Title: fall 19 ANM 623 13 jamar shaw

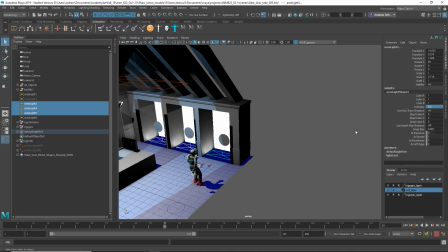[4:08]
Still pretty bright in there. And I would also, let's turn the shadows off on these. See what that does. Okay, the only thing is that means it's lighting that, which I suppose isn't so good.
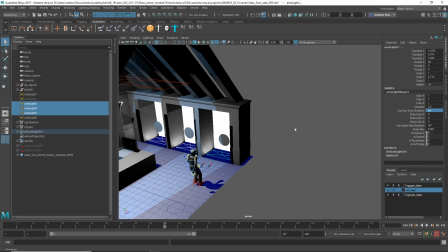[4:25]
So we can try having the shadows on for those. And then what's this one?
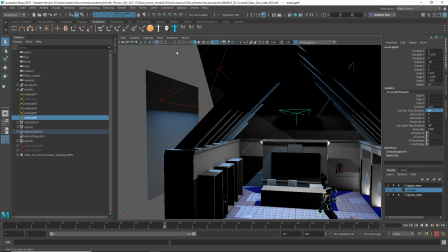[4:31]
That's there, and that one I kind of don't get because what is that supposed to be?
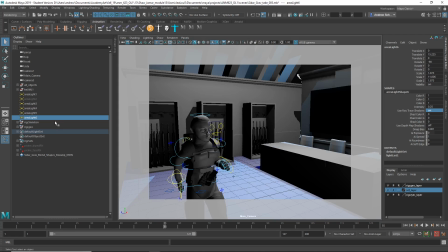[4:38]
Like, is there a fluorescent light just on there? Let's see what it looks like if we hide that one. Okay, and just sort of see what the animation.
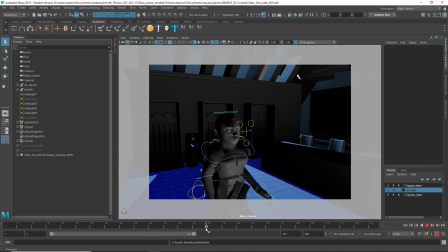[4:51]
Now, it certainly looks a lot more moonlit. I don't like the way he passes into the shadow here.
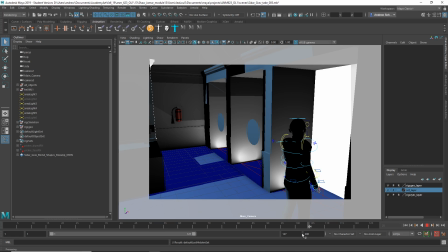[4:58]
Um, the other thing is,
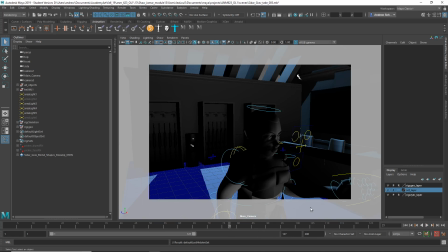[5:02]
I would think that you'd have something representing the light of the screen. So I guess the thing to think about is, if we imagine there's a fluorescent light here, this one makes sense.
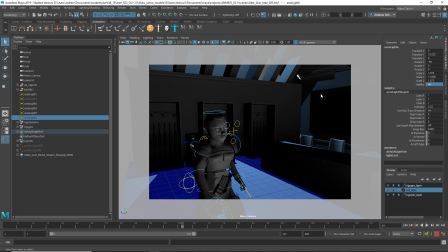[5:15]
Or I guess any kind of light fixture, but it's not in the shot. You don't necessarily have to have the geometry.
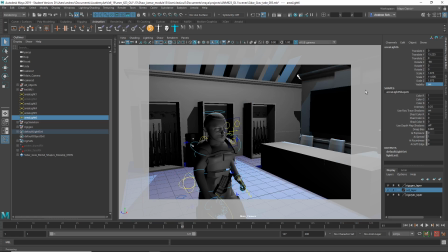[5:21]
Um, but I think I would turn the shadows up on this one because it's making just a lot of distracting looking shadows, and maybe lower the intensity too.
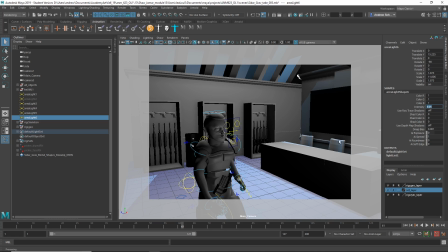[5:39]
I don't like the way it's lighting all that stuff evenly now, though. What's the trade-off there? I guess that's alright to have that on. Maybe let's lower the intensity of that one so it feels a little bit more nighttime.
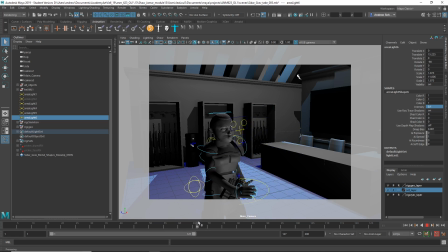[5:57]
I don't like how he passes into the shadow very much, but maybe you can put another light in here, which is the light of the screen, and the little area light that points at him, so he kind of moves into that light, even if it's passing through another shadow. Alright, but yeah, overall it's looking good.